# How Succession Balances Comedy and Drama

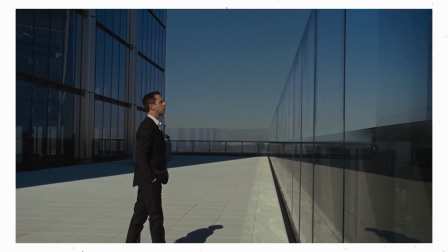Succession is a show that cannot be summed up in one sentence. If I were to try, I would call it one of the most heartbreaking dramas on TV.
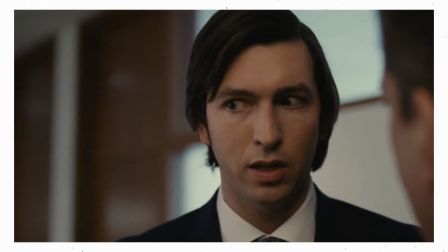There are others that have named it one of the decade's funniest sitcoms.
And a person can fit through there.
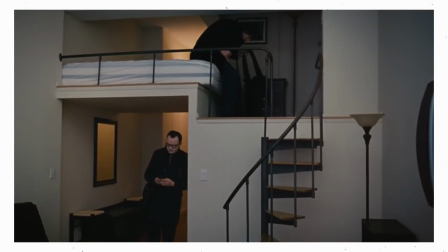A person can definitely fit through that window. A small person. An attack child.
Those who have seen the show can probably agree that both of these statements hold weight.
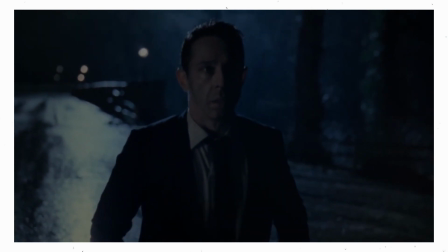Succession balances anxiety-inducing stakes with lines of absolute comedic genius.
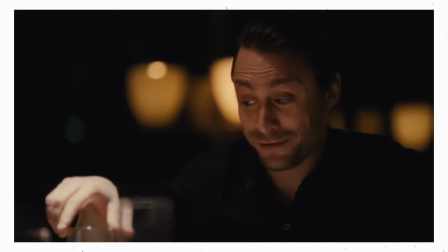I ended up in a bookshop the other day and I just started laughing. Okay.
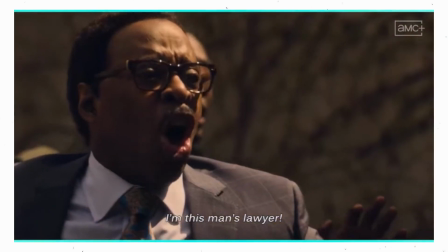However, seeing as we're in the golden age of television, this is really nothing new.
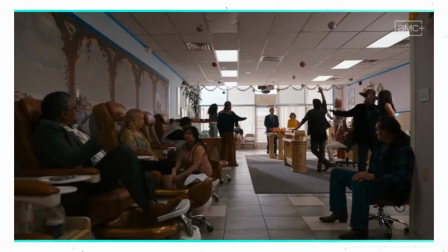The merging of comedy and drama has been going on for quite some time with shows like Better Call Saul and even the fellow HBO original Barry.
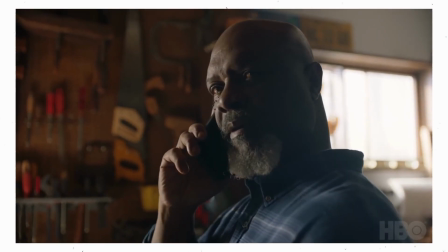The difference is, while Barry clearly takes place in a heightened reality, where events are grounded but take on a dreamlike quality,
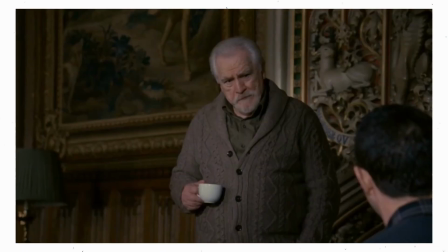Succession has both feet planted firmly in the real world. The drama never feels far-fetched, and the comedy never undermines the story.
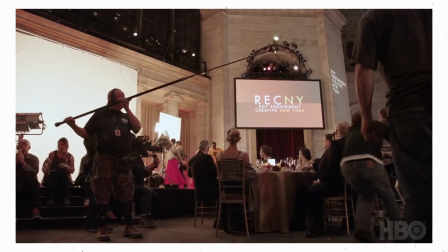With this in mind, I'd like to go through the masterful techniques the show uses to pull off this tonal tightrope walk. The mockumentary style of filmmaking is one that's been creatively bankrupt for quite some time.
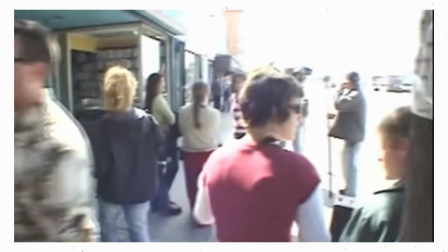While being pioneered by Arrested Development, it was thought to be a way to make the absurd scenarios in the show feel more realistic, as the audience has a more observational perspective.
We can just keep moving and keep it sort of real like it's supposed to be.
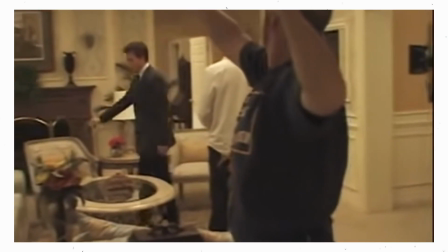It's supposed to be a documentary.
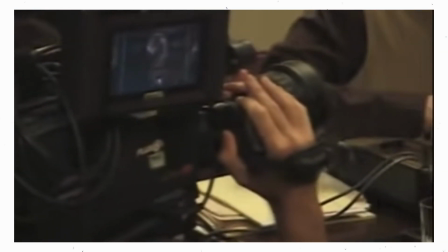The multi-camera setup also forces actors to always be on their A-game, as they can never be sure when their reaction will be quickly panned to.
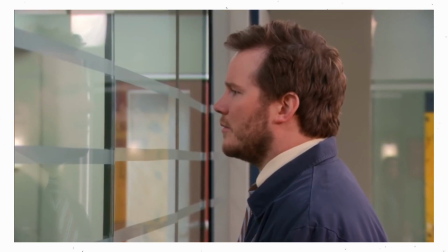Shows like The Office and Parks and Recreation, while funny,
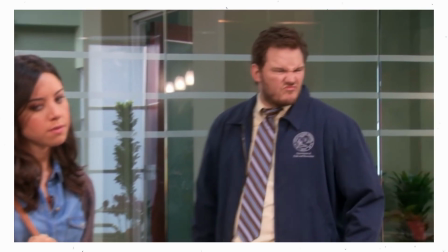took advantage of this style to blatantly tell the audience what every character was thinking at all times.
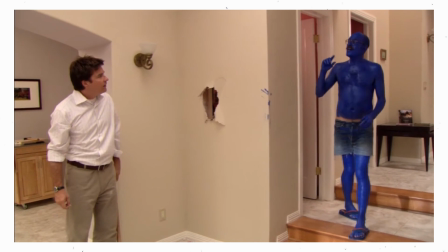Due to the success of these shows, a once creative method for low budget comedy was popularized and made mainstream so it could assist lazy writing.
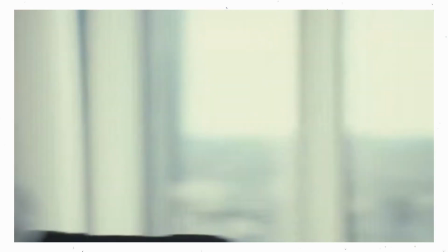Upon first glance, Succession 2 utilizes the mockumentary style, with the camera constantly panning around the room to find the perfect gym face to zoom into.
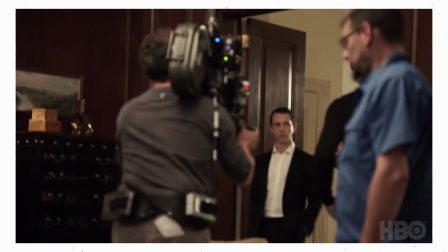Luckily, and I cannot stress this enough, Succession is not a mockumentary.
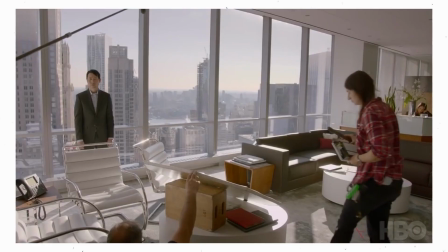Instead, it returns to and modernizes Ron Howard's original idea for Arrested Development,
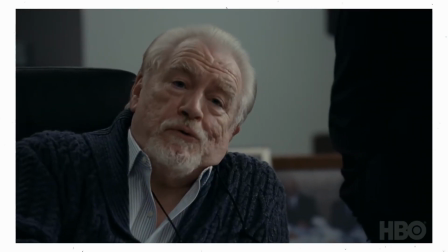to put the viewer in the same room as the characters. This is something that Succession needed.
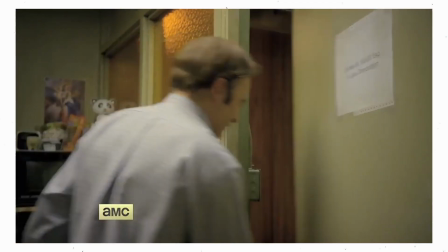Shows with endearing and relatable leads like Better Call Saul can get away with more cerebral cinematography.
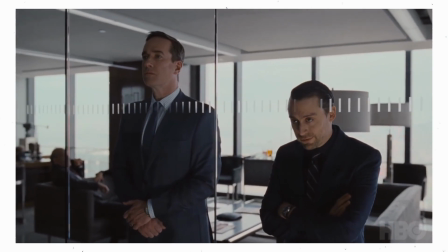But considering there is not one endearing character in Succession,
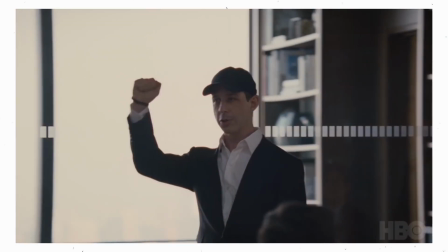the camera work ensures that the audience retains an intimate connection with the characters, even if they don't particularly want to.
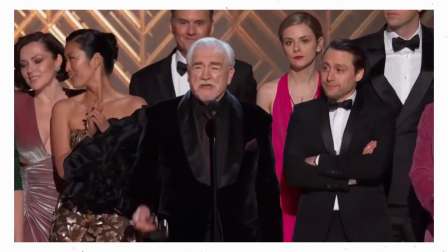It's almost not even worth mentioning how good the cast of Succession is.
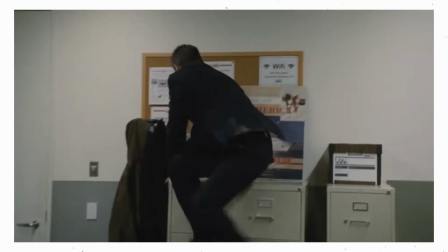This past year,
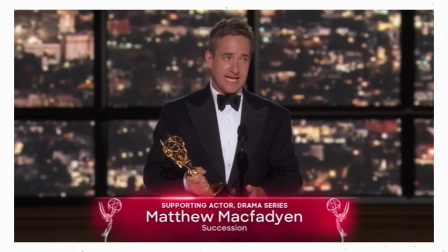Matthew McFadden won Best Supporting Actor for Season 3 of the show after going up against his own co-stars Kieran Culkin and Nicholas Braun.
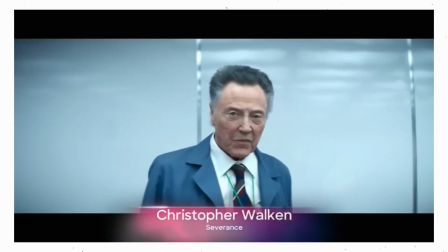Not to mention his competition of Park Hay-Sue, Christopher Walken, and Billy Crudup also receiving nominations.
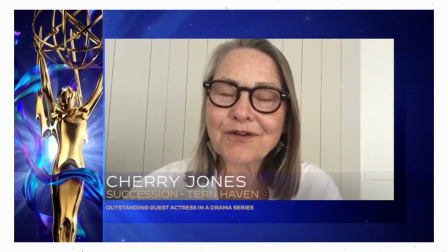Cherry Jones won an Emmy in 2020 for her pretty limited role in Season 2,
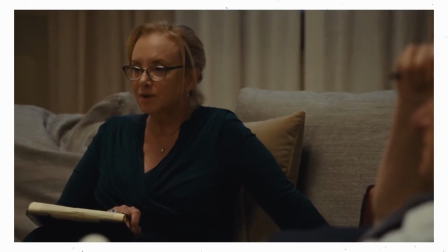even though the talent of Sarah Snook, Brian Cox, Jay Smith, Cameron, and the rest of the cast is borderline unfathomable,
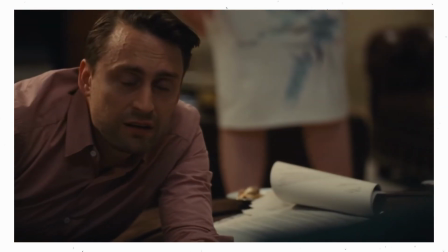there's still one actor who absolutely steals the show. Jeremy Strong is unbelievable in this show.
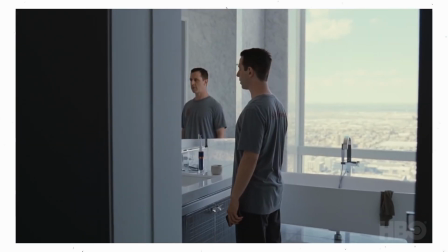His performance expertly manipulates the viewer exactly the way the script intends.